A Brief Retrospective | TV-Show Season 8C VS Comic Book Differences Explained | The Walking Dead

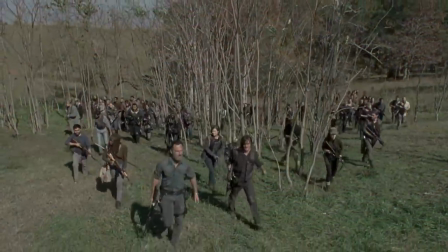(0:00)
Hello and welcome back to The Walking Dead Retrospective,
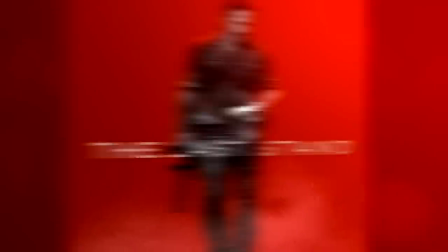(0:03)
where today we'll be delving into the fallout of the infamous Carl death and slowly moving into the final big events of All Out War.
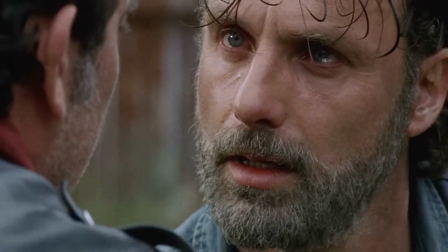(0:12)
Similar to Season 7 and the start of this entire thing,
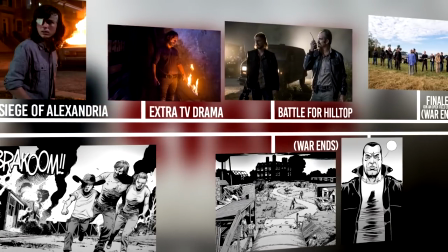(0:15)
here too we'll have some events which basically happened back to back in the comic but were substantially dragged out in the TV version.
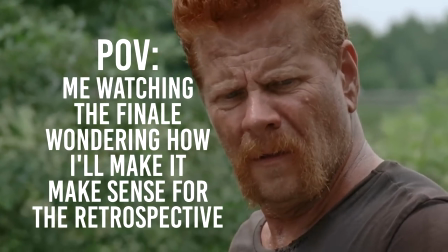(0:21)
So don't be too surprised if some parts of the entire thing as we cover it here do feel a tad disjointed.
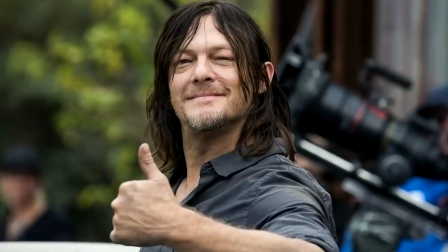(0:28)
That's just how the show adapted them. But without further ado, let us jump right in. When we last left off, we had just seen the reveal of Carl's fate, so that's exactly where we'll open with the mid-season premiere.
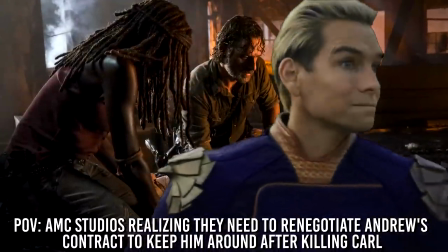(0:40)
If you want to hear all of my meta thoughts on that, all of that is in the previous Season 8 video.
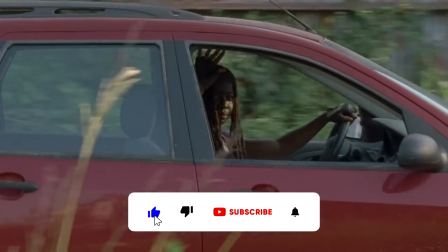(0:45)
So here, I mostly just want to focus on the execution of it rather than the implications of this entire deal.
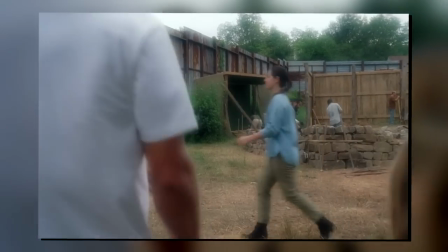(0:51)
That said, we open with the teary eyes Rick, which, like I said last time, is just some great non-linear storytelling in my book, so big golden star for that.
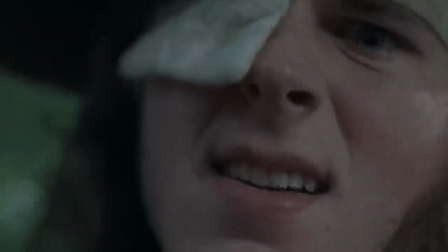(1:00)
And of course, we also see Carl actually getting bit, which had been completely off-screen so far.
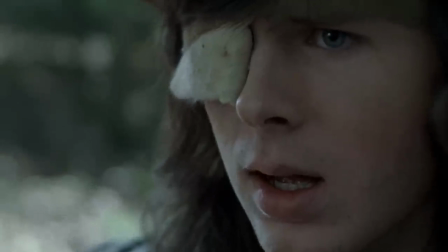(1:05)
But even seeing this, I do still think that we should have seen a little more of what happened, because to me,
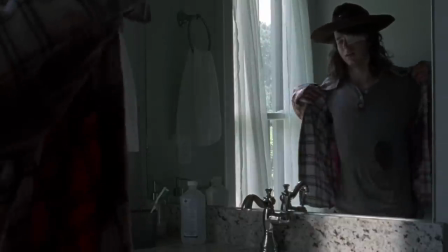(1:12)
this is still pretty much akin to being just off-screen.
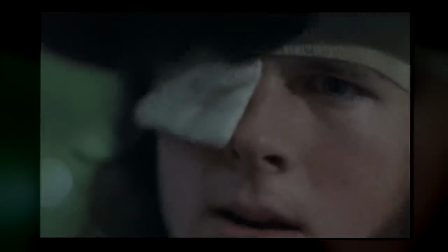(1:16)
Yeah, technically we do see the moment he's bit, but it's not like we really see the entire thing play out, right?
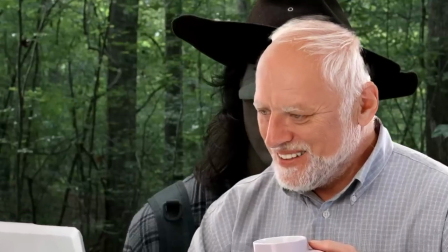(1:22)
Though, to be fair, he really was randomly stumbling around and got bitten as a result, so did we need to see that? I think that just says more about the story as a whole if I'm being honest, but okay. And of course, there's plenty of more symbolism and callbacks here.
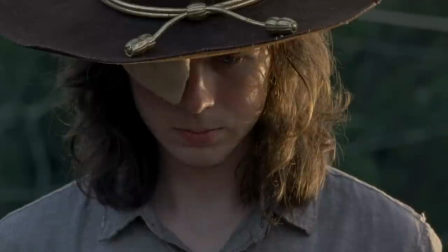(1:36)
Like him planting a tree, which I think needs no further clarification. Then there's the entire dichotomy of his last days, as fun like anyone we've ever seen before,
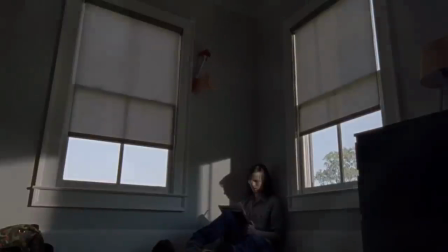(1:45)
he remains joyful as he writes all the letters and so on, there's also him talking about the dude he shot back at the prison,
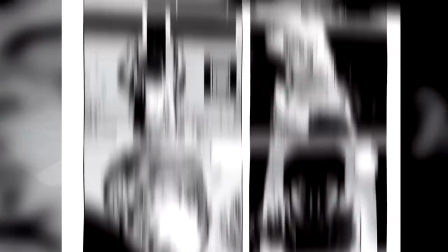(1:51)
which you could take to be a parallel to him talking about Ben and the comics, and many many others which we won't delve into for the sake of time.
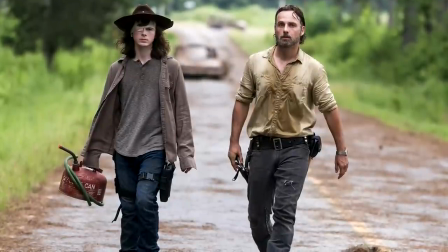(1:58)
It's just the same thing we've seen ever since episode 100, there are lots of callbacks and parallels in this season more than any other.
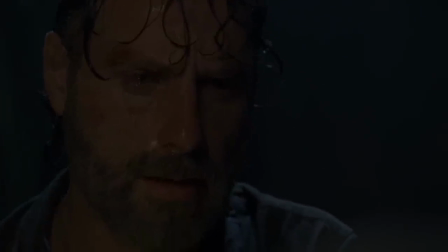(2:05)
But one thing I do definitely want to bring up is the performance from Andrew, Danai,
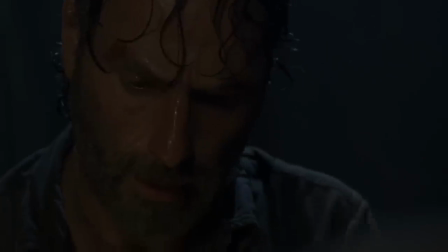(2:09)
and Chandler here, because oh boy, are these not some of the best acted scenes in the series.
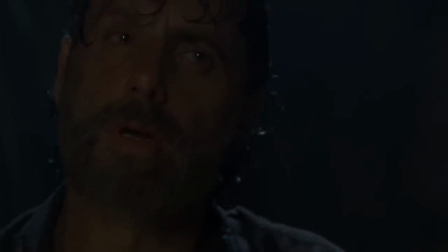(2:16)
The way the whole thing plays out over the course of the episode is just absolutely brutal,
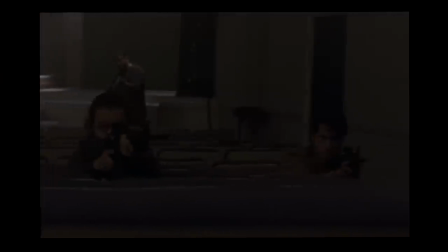(2:21)
especially as we cut around to all the other attacks going on in tandem and when we cut back,
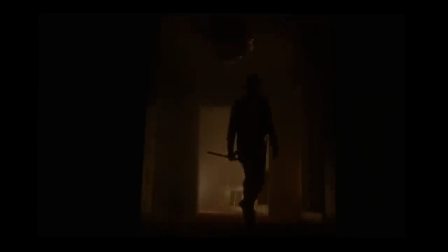(2:26)
we progressively see Carl just burn out. And of course, in retrospect, there's also some pretty messed up irony here,
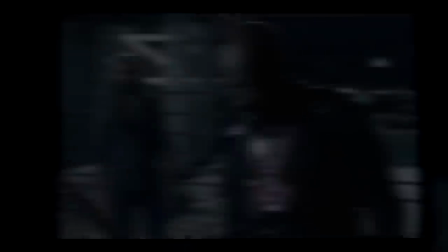(2:34)
as Carl's wish was to put an end to this war, but as he's literally dying, we just cut around to all the other battles.
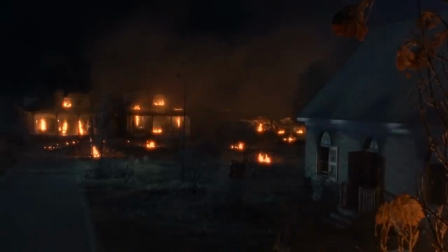(2:41)
And obviously, the greatest sequence just has to be when they make it to the destroyed church.
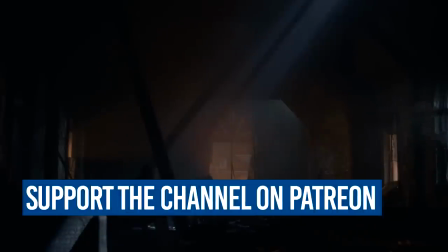(2:46)
Because the moment Carl says that he needs to be put down,
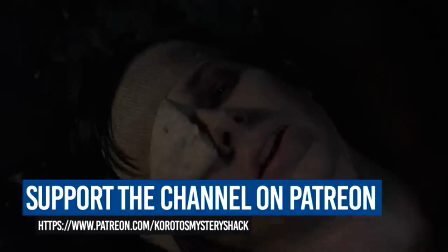(2:49)
the way Andrew slips right back into that denial we've only ever seen with Lori is something else entirely.
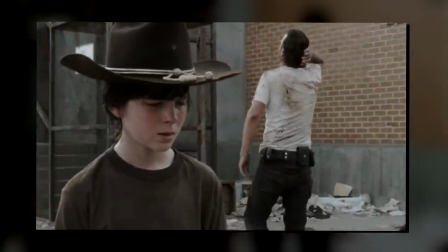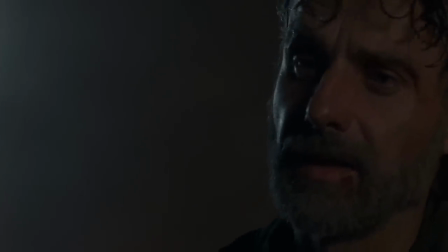(3:04)
In many ways, it is a much different reaction to Laurie, but at the same time, it is exactly like it.
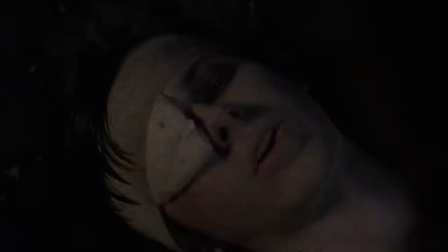(3:11)
If anything, this whole thing is even worse, because he is literally watching his son die right in front of his eyes.
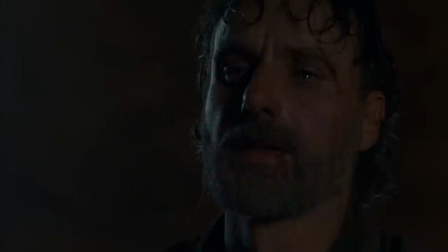(3:17)
Unlike Laurie, where that entire thing was a surprise, here, he is just sitting by and he is helpless.
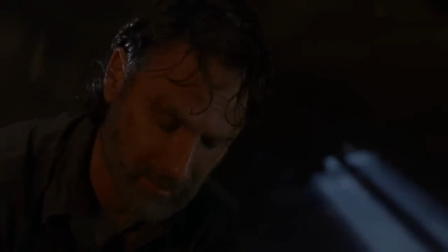(3:24)
There is not a single thing he can do anymore.
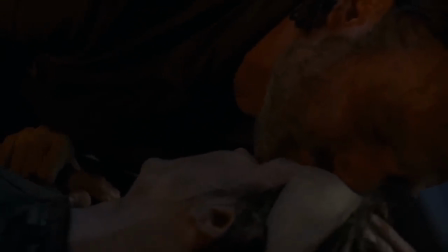(3:27)
And also, the cinematography here is also just excellent, as that last glimmer of light shines into the room.
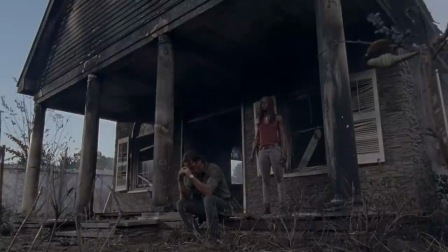(3:34)
But even all of that, none of it stands up to the final scenes as we see Rick and Michonne stand outside. And the moment that shot goes off, they just both literally fall apart then and there. Not a single word is spoken in that scene.
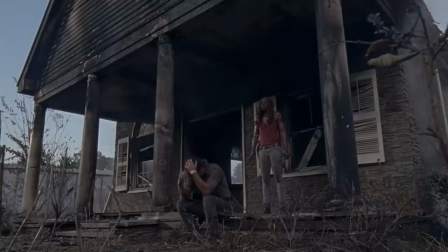(3:55)
But the way we see both of them just crack is absolutely incredible. and to this day,
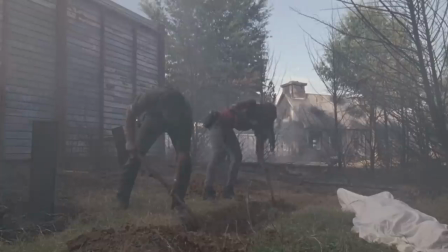(4:01)
it still punches me right in the guts.